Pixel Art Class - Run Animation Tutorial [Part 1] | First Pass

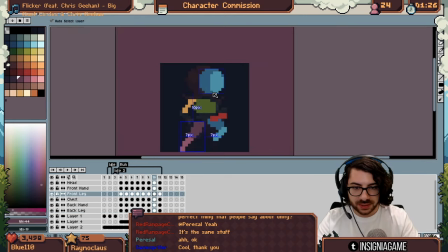1477s
Okay let's put a shoulder in here.
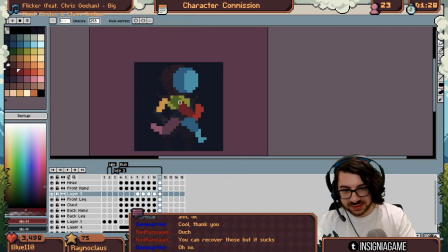1482s
Now you start to see some inconsistencies when you start to join everything back up together. So like here it's like mmm this arm looking a little odd at that like level this is fine but we really stretched
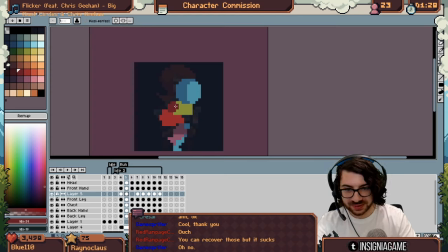1501s
the upper arm on that last one it's
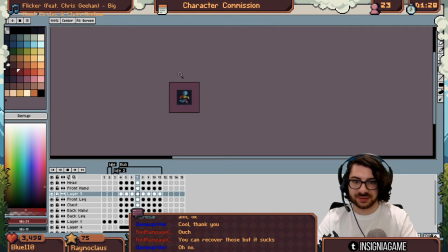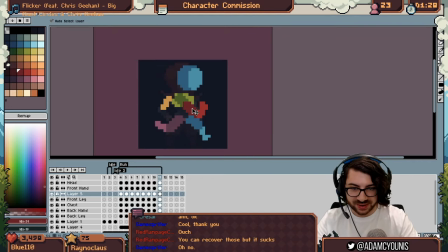1514s
not so bad but it's just not quite right is it I
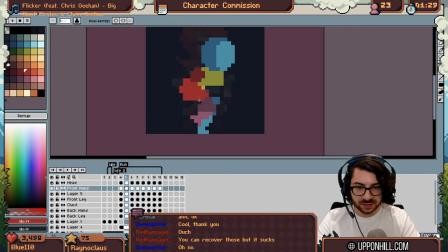1519s
think this one could be a little more down oh
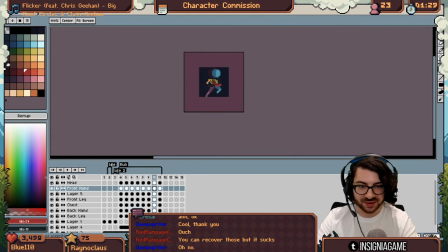1525s
man that's looking sick that's probably one of the best running animations I've done ever in time with the music there's
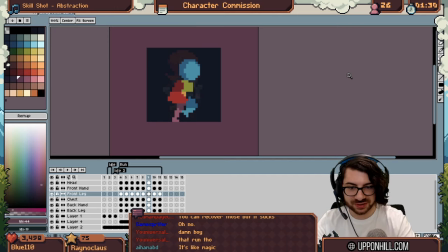1538s
still a lot of cleanup to be done it's not it's not perfect I
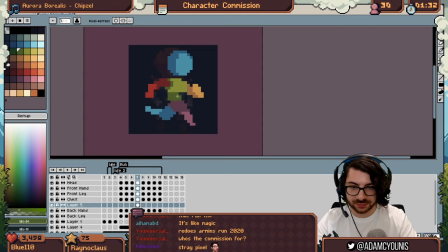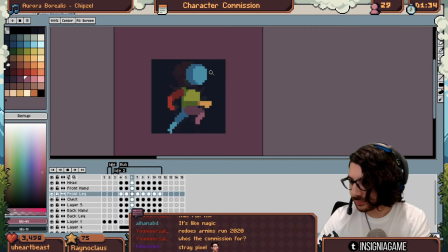1555s
don't think I really got her form yet
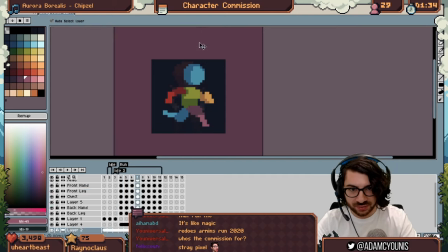1560s
and to do that correctly I think I'm gonna have to do is take this bring her out
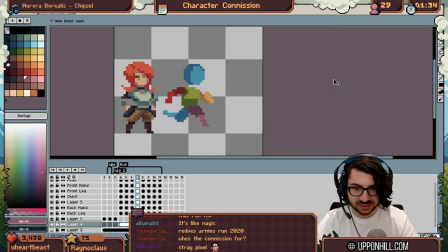1566s
and then put her at the bigger capacity so I can really see what
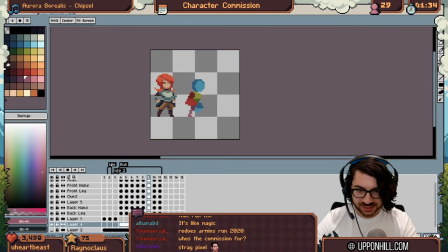1572s
we're working with here so definitely shrink the arms down and
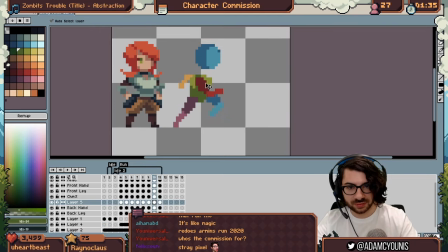1578s
the shoulders and then thin out that torso I've got to give her that arch back and the booty subtle
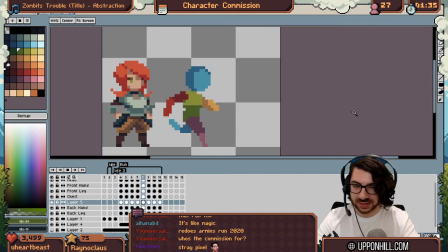1593s
changes make such a big difference suddenly it's a woman so
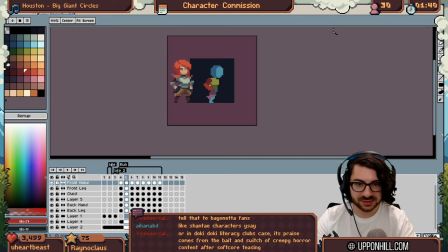1598s
see how I I've taken away the smears remember I was talking about that
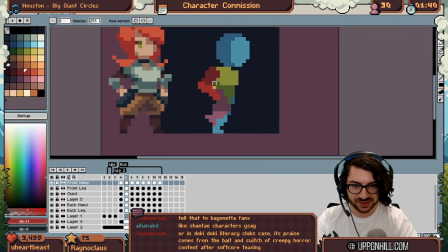1603s
it wasn't even on purpose it just sort of they just eroded away are you gonna make
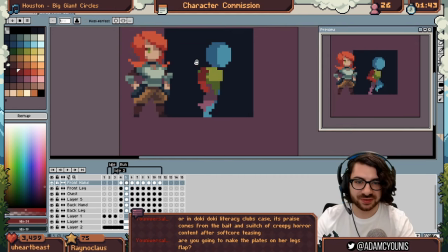1608s
the plates on her legs flap yeah death for sure it
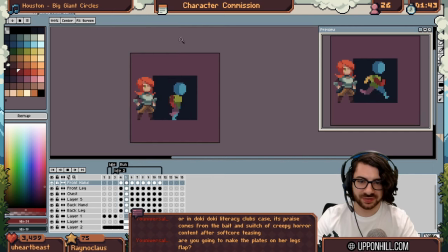1613s
feels like a bit of deceleration here I don't know if it's just me I think this frame is kind of awkward I don't like it what is that I try to not have any bad frames even if the motion is
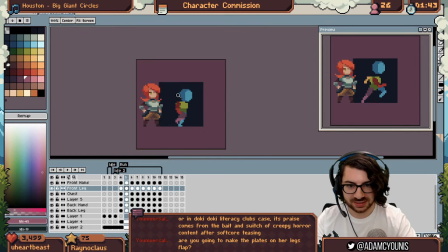1628s
correct so this is another thing to understand sometimes the motion can be
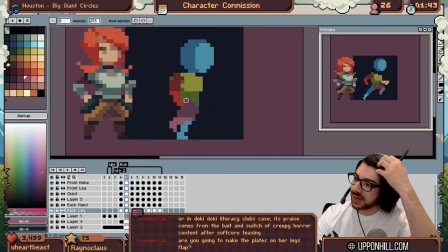1632s
correct but the frame just looks bad right it's like um it's like having realistic lighting but a bad photo right you can take a bad photo with realistic lighting
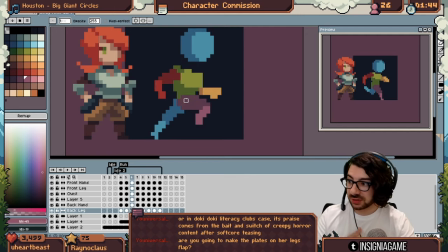1645s
so the same way you can have a really cool animation but all the frames can be wrong just like not photogenic like that one it's just not photogenic if you saw someone doing this you wouldn't think they were running
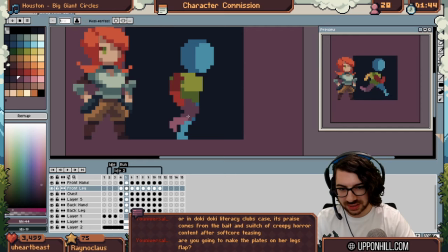1658s
and it's not a big deal it's more just in the case of like if you're making a video game and the game pauses on this frame
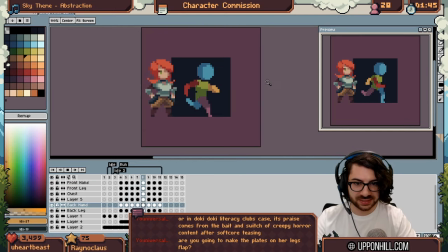1670s
it's like a little awkward see like it didn't really change it all there but I sort of just made this look you
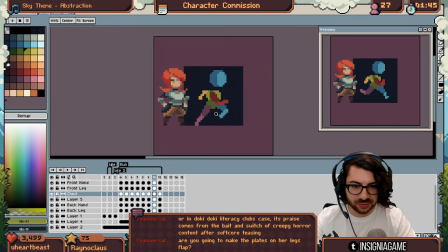1677s
know a little less awkward I also want like a little more lift with these knees I
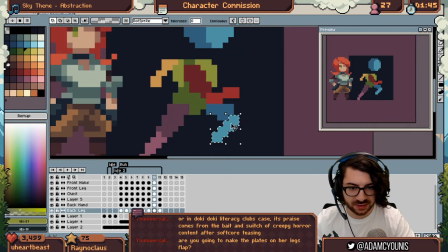1686s
don't really like how flat they are Cool.
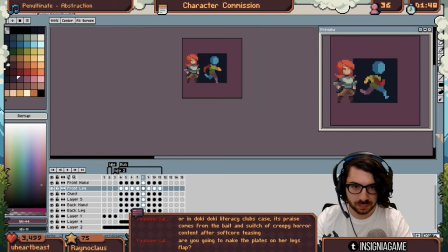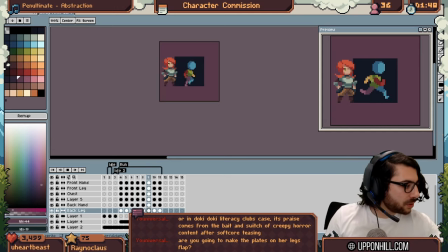1705s
Looking good.